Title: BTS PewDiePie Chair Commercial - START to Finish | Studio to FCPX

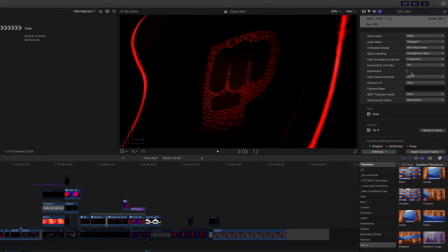504s
Now, what I did is I actually didn't use the color space override because I used an in-camera LUT like that. So the in-camera LUT looks good. I really didn't do anything else to it.
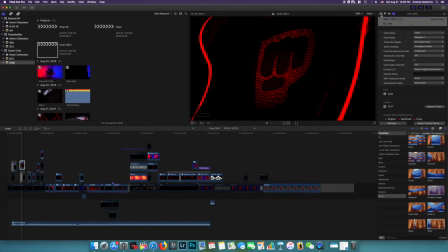521s
Just a little bit of, if you look inside, I think I just raised the highlights. Yeah, I mean, look at the difference. A simple raising those highlights and bringing those shadows back down.
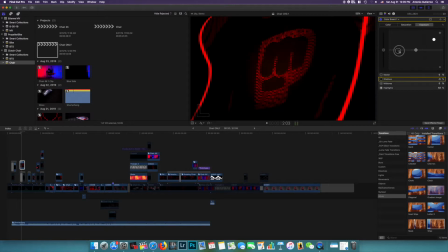535s
And that's pretty much all I did. Yep. So moving on. This one, all it is, I do a lot of compound clips, so let's open it up.
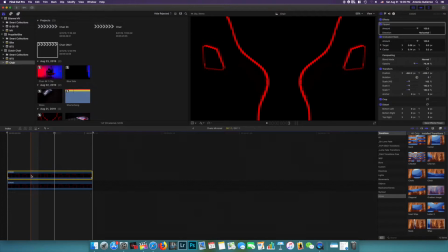550s
It's just a chair flipped and layered on top of each other, layered on top of the same clip. So super simple. I had all the clips going to the music, like the pumps of the music, and then faster.
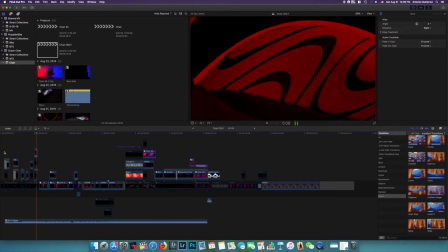565s
You can see, let's see, this one is just a close-up of the chair. Again, there was not much editing done. There was no editing done.
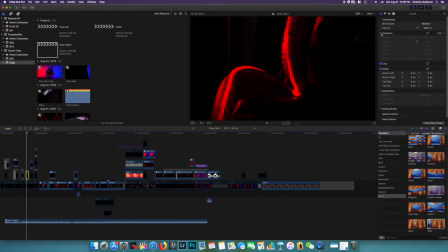578s
Oh, okay, so we did do some editing. So I did do a little bit of editing. It's just really transforms. I shot in 4K, so you can see that, you know, I can zoom in a lot. I can crop that and I won't lose any quality, or it won't get grainy, or it won't look bad.
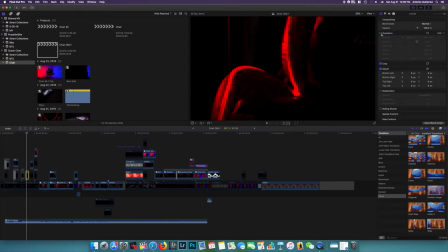592s
That is a huge plus of 4K. And there's a little bit of a rotation on there, you can see. And this clip is really interesting because it looks like I used a macro lens and I got really close, but if I click this is what the actual clip looked like.
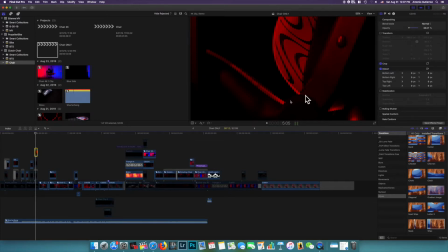611s
And I thought, oh, this is kind of ugly. Like, I don't want this part of the chair, or I don't want all this. Like, this, it's not really the main subject. Like, this is super sexy, and I wanted to show that off. So what I did is I'm zoomed in 234%.
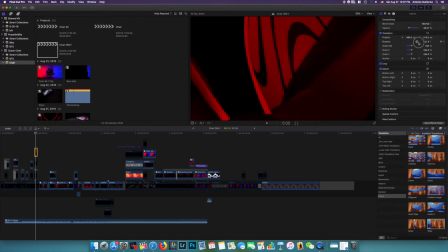626s
Like, that's kind of a lot. But again, 4K. It's rotated, so I rotated it just to fill in the frame, and you can see the difference. Huge difference. And you can still see the texture. So didn't lose any quality.
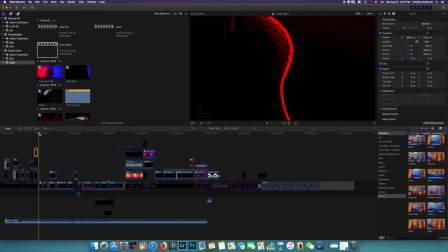645s
So here's where the music comes in, and it's getting really fast-paced. These are just quick cuts of the chair rotating. You saw me do the close-up of the chair, which was here. And then all I did was I backed up the camera and got the top sides.
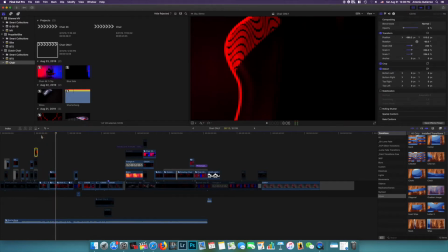661s
So that's all it is. And it has this, I love the red glowy neon effect. And how did I do that? Well, really, I didn't do anything. I mean, it was all shot properly.
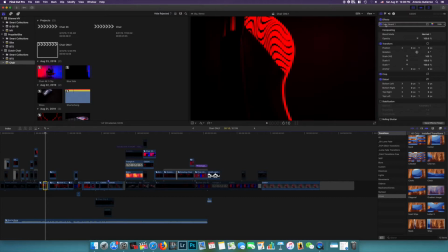674s
Like, that's the most important part, is shoot it properly, and your editing, you won't need to do a lot of editing. If you look, I didn't even do anything for the color board. It's all in that this LUT.
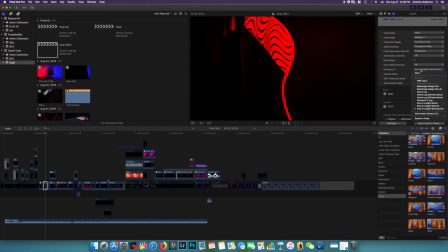689s
It's just a built-in LUT. It's not even like I downloaded it or anything. This is what it really looked like. And this LUT, this S-Log3, all it does is bring down those shadows and raises the highlights, so it has like this bright neon cool effect.
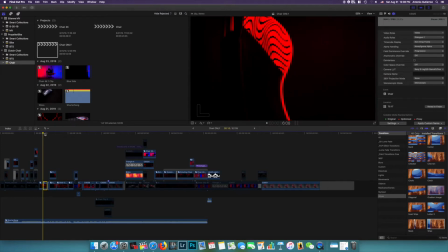705s
I really liked it, and I just applied that to all the clips, and it was super easy.
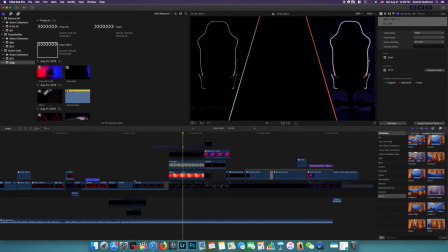711s
So let's look at this one real quick here. You can see that there's 1, 2, 3 videos, and that's just a generator that allows you to put 3 clips. And all I did is I wanted to make it more separated.
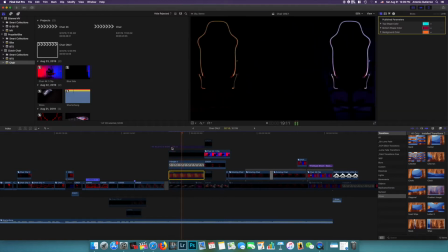731s
You can see that without this, they kind of blend too much, and you might not know what you're looking at, or realize that it's 3 different clips. So I really wanted some separators and to add some color, because without it, you can see the difference.
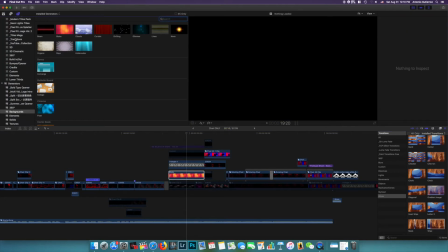744s
So really all I did is go to your generators, and down here, backgrounds, you've got the blobs.